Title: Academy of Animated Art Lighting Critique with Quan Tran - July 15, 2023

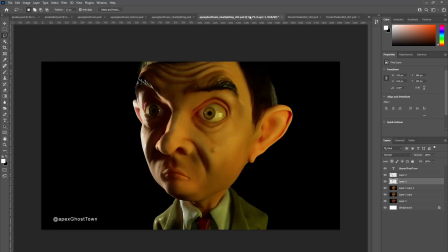(12:35)
I see that you're wrestling with the key light. The key highlight. This is your area lines, and the reference has.
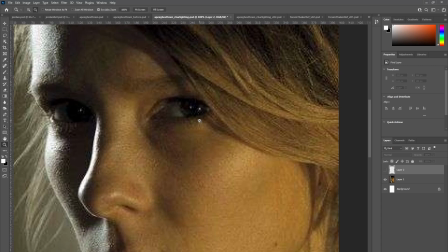(12:53)
Looks like we've got maybe two
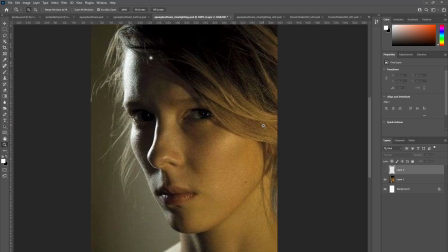(13:02)
lights hitting her from. Behind camera or screen right.
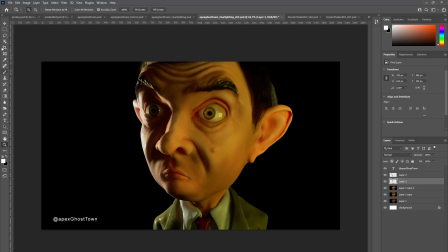(13:14)
Maybe you could pull away from, get this light here a little bit further away so that it's not reading as big.
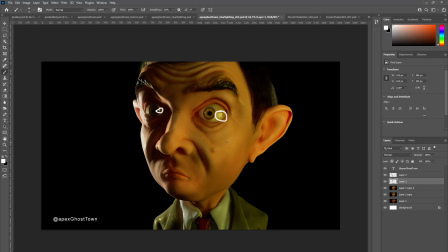(13:32)
This point here looks fine as it's on the other side, but yeah, maybe this one can, you can bring this light back a little bit so that it doesn't read as big.
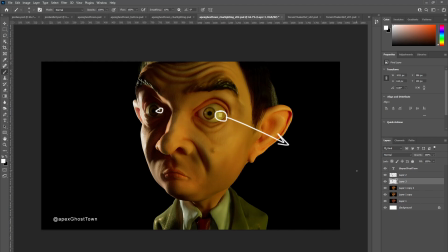(13:49)
I don't know whether you've got light linking or you're using light linking, but I guess another cheat you could do is, get like a
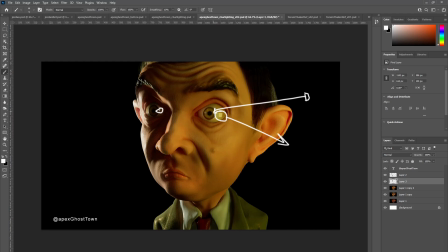(14:02)
little light to kind of reflect around there, but just link to the eyeball. That way you can kind of cheat one in.
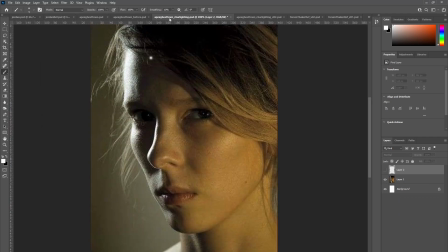(14:15)
Alrighty, let's see what else.
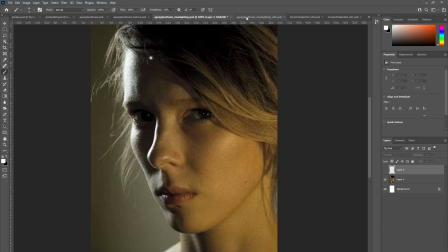(14:31)
I feel like the light could probably go a little bit further down
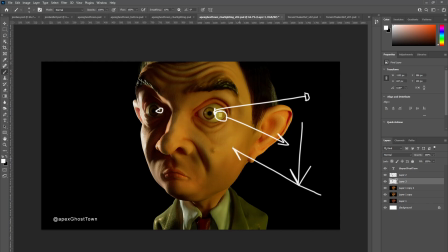(14:40)
and perhaps hitting him more like here from below,
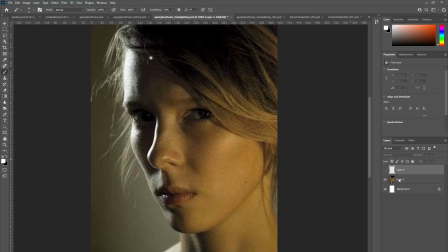(14:46)
because I'm feeling that in the reference you can see that we do get this nice little triangle of shadow there.
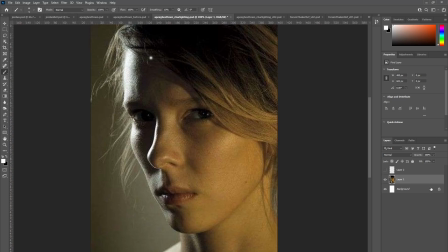gets a nice shaping of the face.
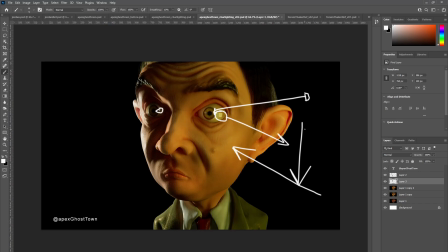(15:15)
And if you look here, it feels like the light's probably more up here. So if you could try and
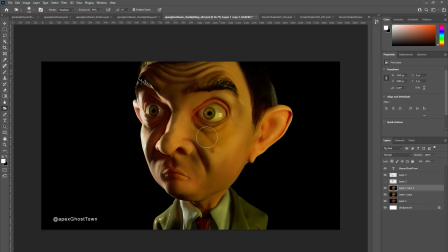(15:34)
maybe get a bit more shadow in this area here, so that we can read a little bit more shaping.
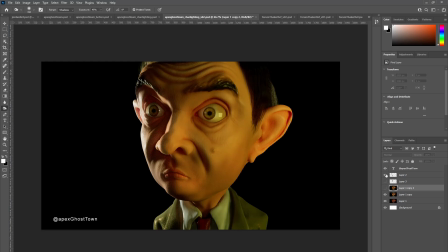Okay. Sorry, that's way too much. But I think you get the idea.
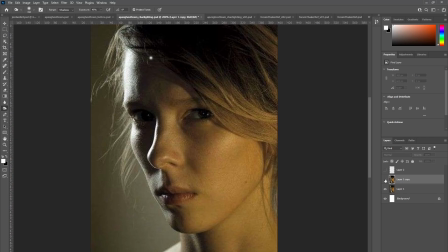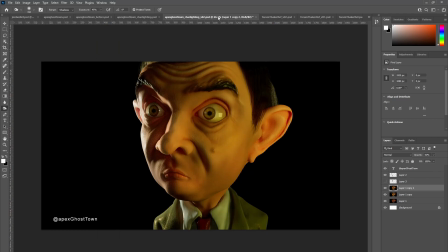Yep.
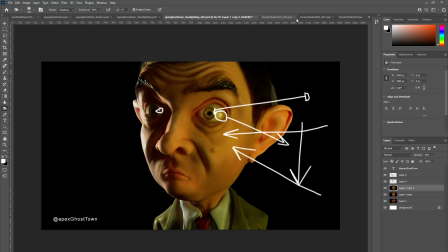(16:36)
But yeah, definitely on the right track there.
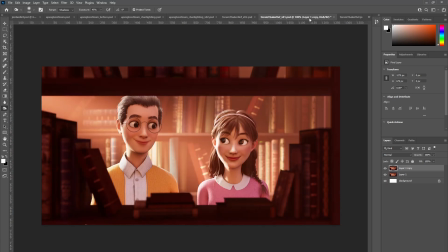(16:42)
Next we have Thaker with an update on lighting two characters in a library, and
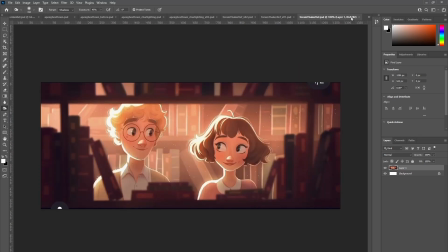(16:53)
the reference is quite an illustrative style in its representation of the figures. So it's I think you can be a little bit liberal with how you sort of use the lights to shape them, because
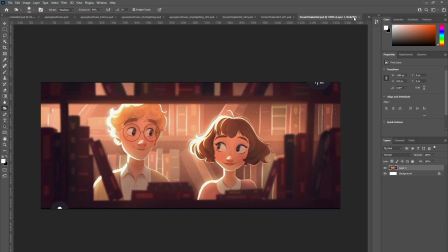(17:14)
you know, they're using sort of a 2D style method of illuminating the characters.
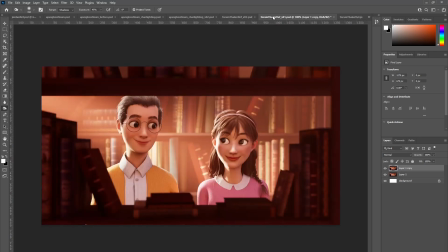(17:22)
And I see that you've had a go at refining the image with a top light there, and I feel like, let's see,
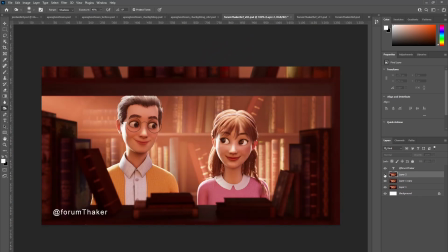(17:43)
we've got another light that's hitting them from top, and I feel that, like you said, it's probably
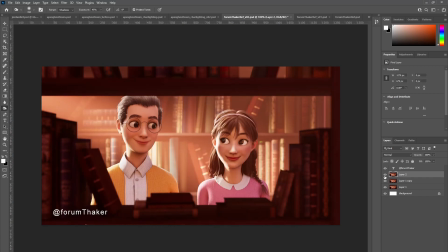it's probably a little bit too much on top there. You could probably bring that back. But I like the way you've readjusted the key so that it's no longer
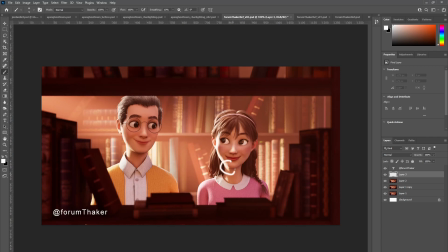(18:18)
hitting the neck and chin at the same time, and that sort of confused the reading, because it felt like the chin was being sort of elongated.
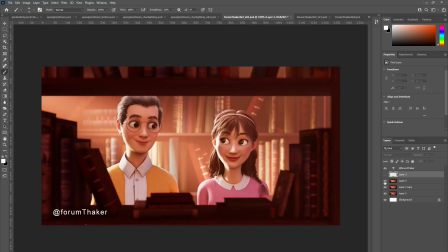(18:34)
And I see now that you've kind of moved that light and swung it further away from camera, we get a better reading of that area, the separation of the neck and the chin.
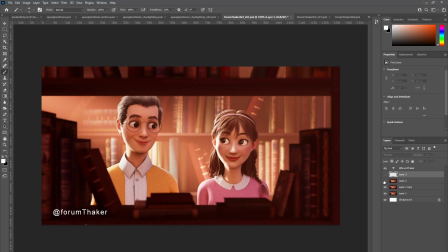(18:51)
So that's working really well. And see that you've got some light coming around and hitting her cheek on this side.
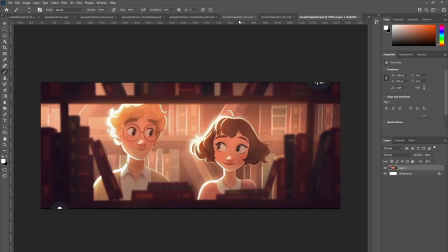(19:12)
I know that in the reference we don't have it, but there is, there's an alluding of the fact that there is maybe a little bit of light coming through
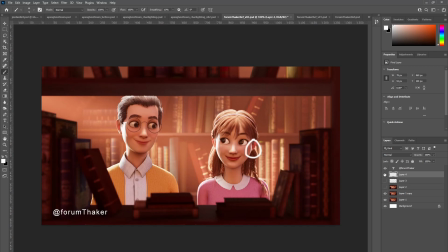(19:27)
from that side, so I don't mind that at all. So let's go ahead and maybe just going to go.
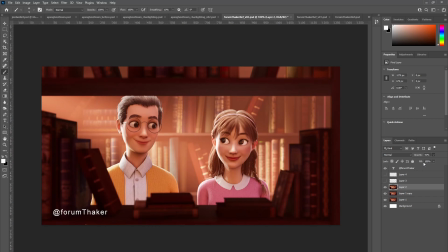(19:42)
Let's see, so this is halfway turning down that top light. I'm feeling like you could probably go three quarters
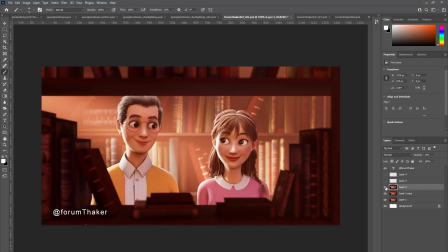(19:55)
back to where it was in terms of the top the top light illumination. But I feel like it does help the reading.
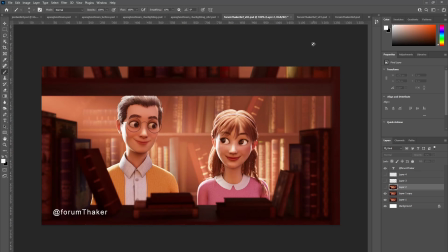(20:14)
Okay. And let's see what else.
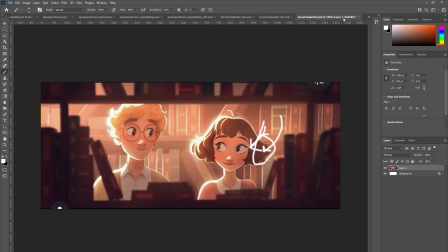(20:24)
Yeah, and I guess from maybe some, post effects of getting that glow,
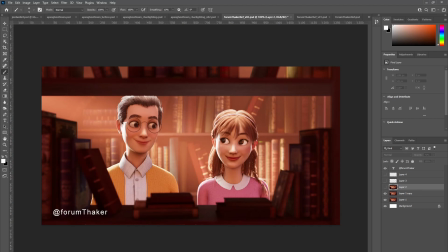(20:35)
you're pretty much there, I would say. Let's see. So this is super rough, but